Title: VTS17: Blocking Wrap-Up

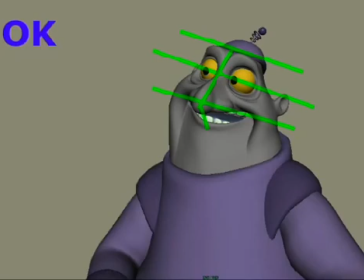(29:04)
Now you'll see that most of the horizontal lines on his face are fairly parallel. That's a fun word to say. Say it 10 times. How about parallelogram? Woohoo! So anyways, the brow and the pupils and the corners of the mouth,
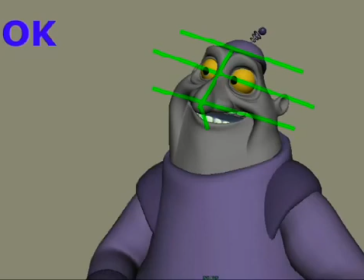(29:20)
you take those three horizontal lines, and they're very, very similar in their sense of what direction they go. There's no favoring to one side or the other. There's a little bit of a favoring to the open side, to the left hand, the screen left side, but it's not really pushed.
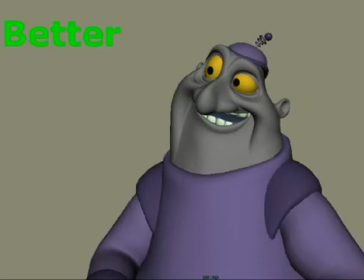(29:35)
Now let's take a look at the next version of this pose. The next one we see that I've taken Murray's face and I've pushed it a little bit. I've also deformed his head a little bit because I've built that into the rig to be able to kind of tilt his head a little bit more to give some more of a flow of a line through him.
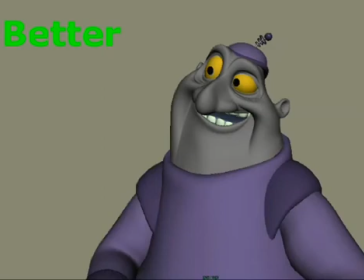(29:52)
But I've taken the screen left eye and I've made it a bit bigger. I've scaled it up a little bit on the Y. I've taken the screen right eye and I've squashed it down just a little bit. I've taken the cheeks on the right hand side and I've kind of compressed them up,
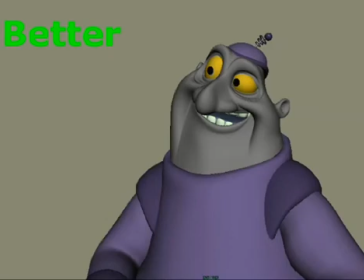(30:08)
and also with the fleshy part underneath his eye, a little bit with the lid as well. And if you take a look at the mouth, I've kind of offset it so that it favors the screen right side, so that it kind of bunches up over there.
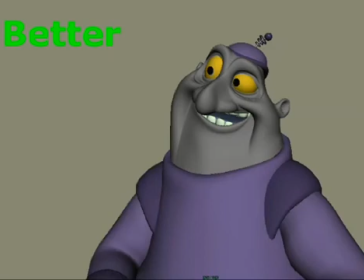(30:21)
Okay, and so I think that this is a better representation. It just feels, it has a lot more life. It feels more alive and more flexible. It feels a little less China dollish. Okay, so we have here the overlay of this.
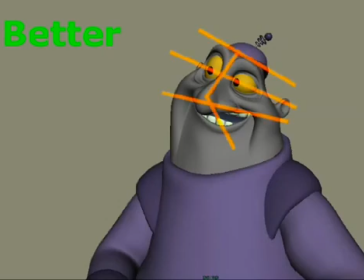(30:37)
Now take a look at the overlay of this one with the orange lines. You'll see here that the lines for the brow and to the pupils and then to the corners of the mouth, there's greater fanning of the angles opening up to the screen left side of this image.
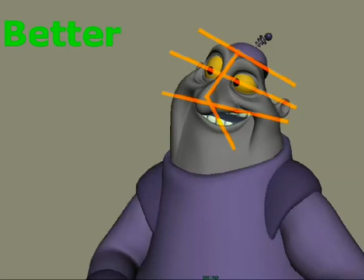(30:52)
You see that? So that what's happened here is I've compressed or squashed the screen right side of his face, and I've opened up or stretched the screen left side of his face.
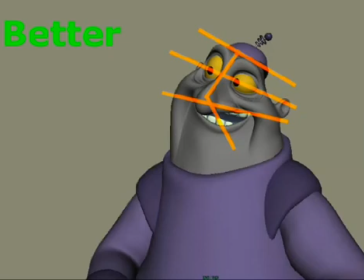(31:05)
So really opening and closing the face is really just playing squash and stretch inside of shapes with the face. And you can do these things and push it a little bit further, and you'll notice that it just has a better flow to it.
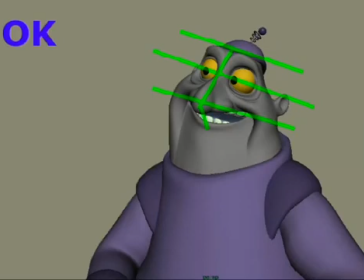(31:20)
It just feels more open. You immediately get a greater sense that this is a character who's alive and who's thinking and who has a genuine interest in what's going on to his right, our screen left. Now, can you reverse this stuff? Well, of course you can reverse this stuff. I reverse it all the time. Let's take a look at this next image.
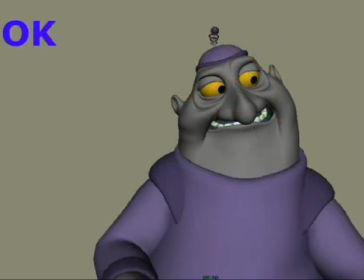(31:39)
Now here Murray is kind of turning away from the person that he was listening to or talking to, because he's kind of telling a lie. That's the imagination I had in my mind when I made this pose or this little test.
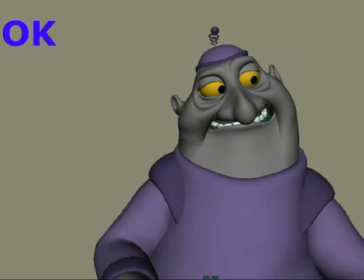(31:52)
I imagine that he's telling a lie. Now when you tell a lie, I mean, it takes a really special kind of liar to look you right straight in the eye and smile and lie. I mean, those people are snakes. So Murray's not quite like that kind of a guy. He's got a conscience and he tries to ignore it like we all do.
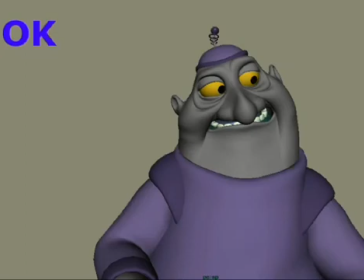(32:08)
But here he's going to search for a lie. Now, if you take a look at this, it's okay. You get a generic sense that he's concerned. He's turned away. The pose has changed in the body. There's a bit of a hunch in the shoulders, as if he's flinching behind something. I mean, it functions, but I don't think it's as good as it could be.
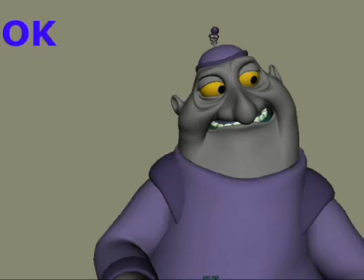(32:26)
I don't think this is the strongest thing in the world. Again, let's take a look at the overlay of the lines graphing out the face, and we'll see that again most of the horizontal lines are very parallel to one another.
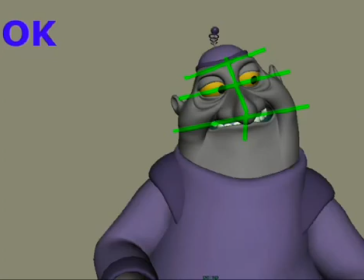(32:39)
There's some change in angle, but for the most part the angle of the brows and of the pupils and the corners of the mouth is all fairly similar. It's all fairly similar, and so it's missing that sense of elasticity, that sense of really pushing it.
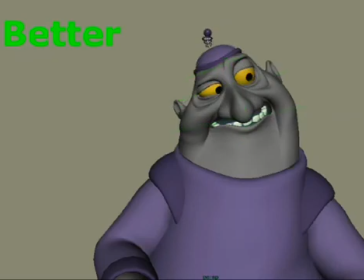(32:55)
So let's take a look at the better version, or what I think is a better version. And here I've played around quite a bit. This took me a while to find, I'll be honest with you. This pose in the face took me about 30 or 40 minutes to really dig in there and find it.